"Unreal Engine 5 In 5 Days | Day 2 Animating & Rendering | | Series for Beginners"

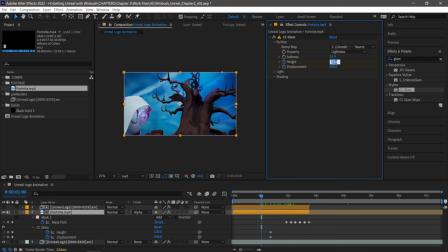I'm going to go back to 1 second in, and then I'm just going to zero all these out. So I hit 0 and then I hit tab to go back to the next attribute. So now as we pull back, now we can start seeing the ripple effect and everything happening to our footage.
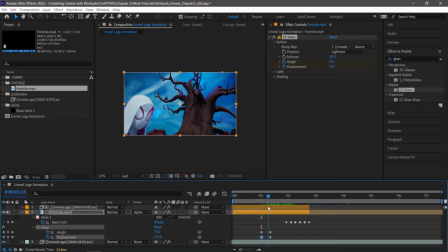And I probably want to add a little bit of tint to this so it's not so clean. So maybe let's add like a tritone to it. So I hit Control S again, come over here to my effects and presets, and I'm going to type in tritone.
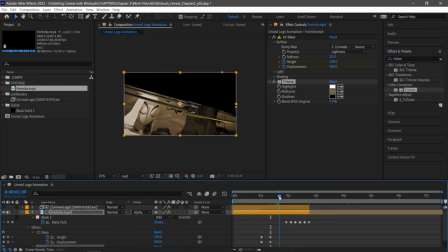Just going left click, drag it in here. And now you can see it gave us like this bronze look, which I kind of don't want. Let me pull back and find a good color on my bevel. So I kind of like this look instead. So right here where it says midtone, I'm going to left click on this eyedropper. Maybe let's pick this one.
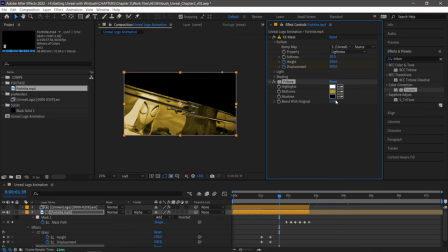Yeah, so I'm starting to like how that one looks. And I want to bring a little bit of the footage color back in. So I'll blend it at like 50%, something like that. Then I'm going to do the same thing. I'm just going to keyframe that right there.
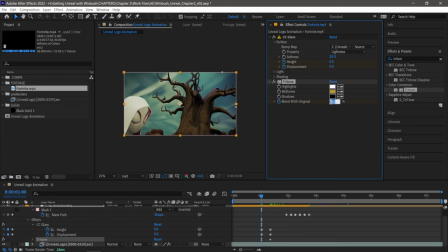So we'll say it like 1 second, 20 seconds in. We're going to add a keyframe, go back to 1 second. Then I'm going to put this at 100, like so. It says we're pulling back.
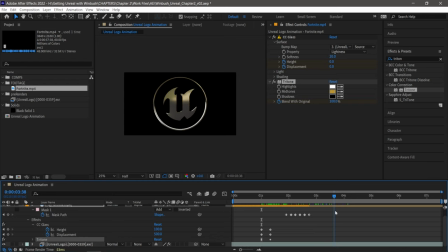Now the color's starting to change. We're starting to get that glass effect. We have the logo wipe off and everything is nice and clean in here.
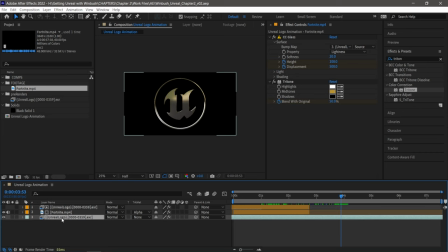So I think the last thing that I'm going to do for this tutorial is basically we're going to add a reflective pass in here.
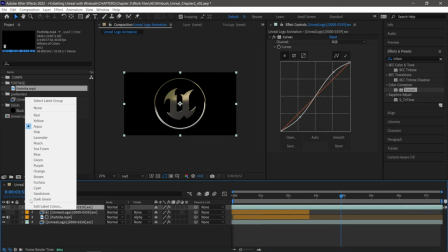So what I'm going to do is actually I'm going to take this bottom layer, hit Control D to duplicate it, bring it up to the top.
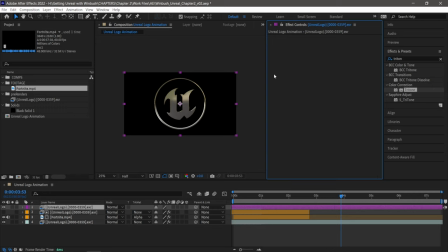Let's change the color to this one to like purple or something like that. And I'm going to hit curves. I'm going to delete that. Now, remember before we were able to bring in a reflective pass. So I'm going to come back over here to effects and presets. I'm going to type in extractor.
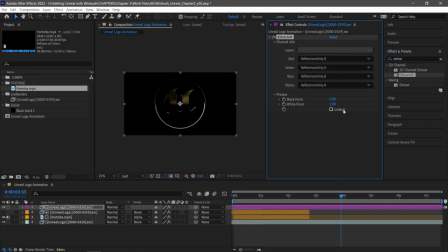I'm just going to left click, drag that in. Right here where it says layers, I'm going to do reflections only. And then let's come down here to where mode is. And I'm just going to screen it on here. And this actually added like a nice reflective pass on here. So if I, let's find like a good mark right here.
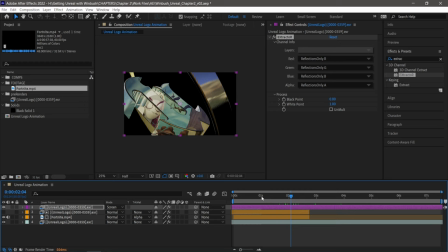So maybe right there. So if I turn it off, this is what it looks like. And this is what our reflections look like when they're turned on, which adds a little bit more sheen to it. And so I don't want to have like the reflections right here. You can still see it kind of like in these areas and everything like that.
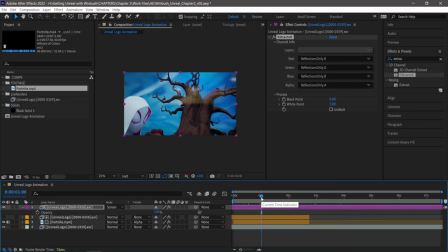So same thing, I'm going to come back over to 1 second, hit T on my keyboard to bring up opacity. I'm going to bring this all the way down to 0. Then I'm going to add a keyframe, hit shift, page down twice, to move it over to the right in my timeline, hit it up 100%. And now I started to add that reflective pass in there.
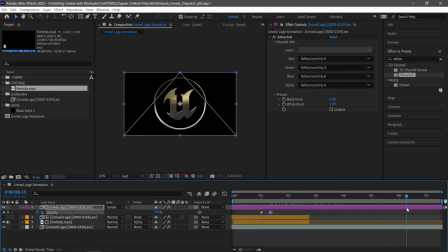And there we go. So now we have a nice, cool, calm logo animation. And that's basically how I did it. Now, if you have any more like plugins or anything like shine or stuff of that nature, you can always add that as well.
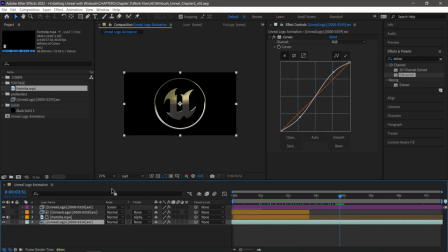But for this, I'm going to keep it pretty basic because not everybody has those plugins. The one last thing I could probably say is I'll probably add a glow to this right here because it's always nice to have a little glow effect. So I'm going to type in glow in my effects and presets. Come all the way down here to the bottom.
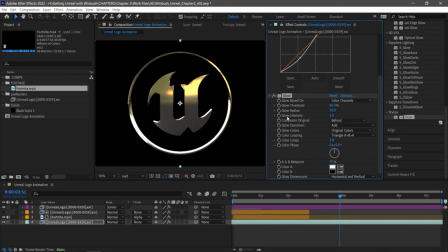I'm going to find a default glow under stylize. Drag that in there. You can see that it added a little bit of glow in here. For glow intensity, I'm going to do like 0.1. Let me turn this on and off so you can kind of see it.
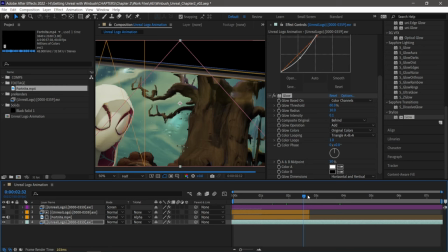Just adds a little bit of that production value to our logo there.
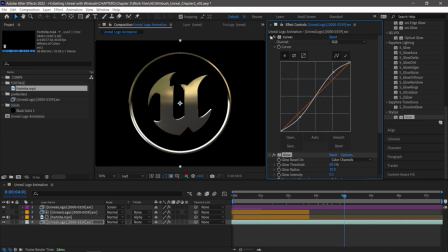And so let's see, one last thing I could do, actually something else that comes in After Effects by default.
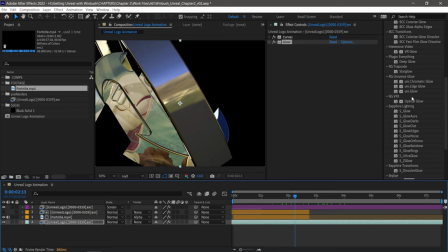We could add like a light sweep in here as well, which really adds a lot to our logo animation. So come back over here to effects and presets, and I'm going to type in sweep. And then I'm going to look for CC light sweep right here. And I'm going to click and drag this in.
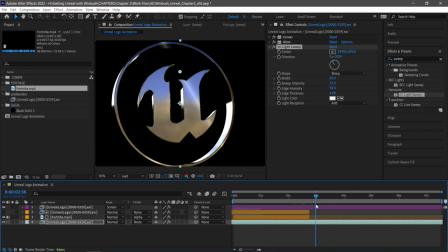And let's say maybe we want to start having our sweep activate at like 3 seconds.
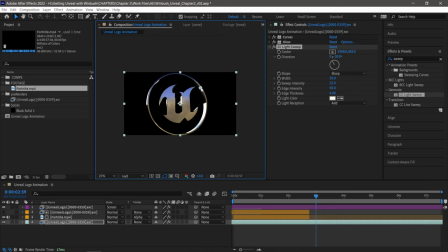So I'm going to take this little null point right here. I'm just going to move this over to the right. And so you can see what's going to happen basically as I drag this through. You can see that it's adding like this cool sheen across our logo, in which we could come over here to the attributes and play around with these a little bit.
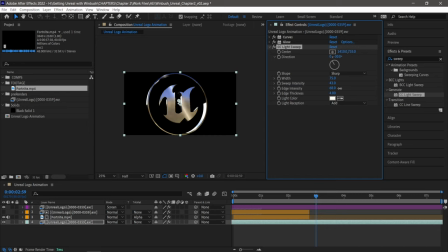So maybe for width, we make it like 75, something like that. For sweep intensity, bump this up a little bit.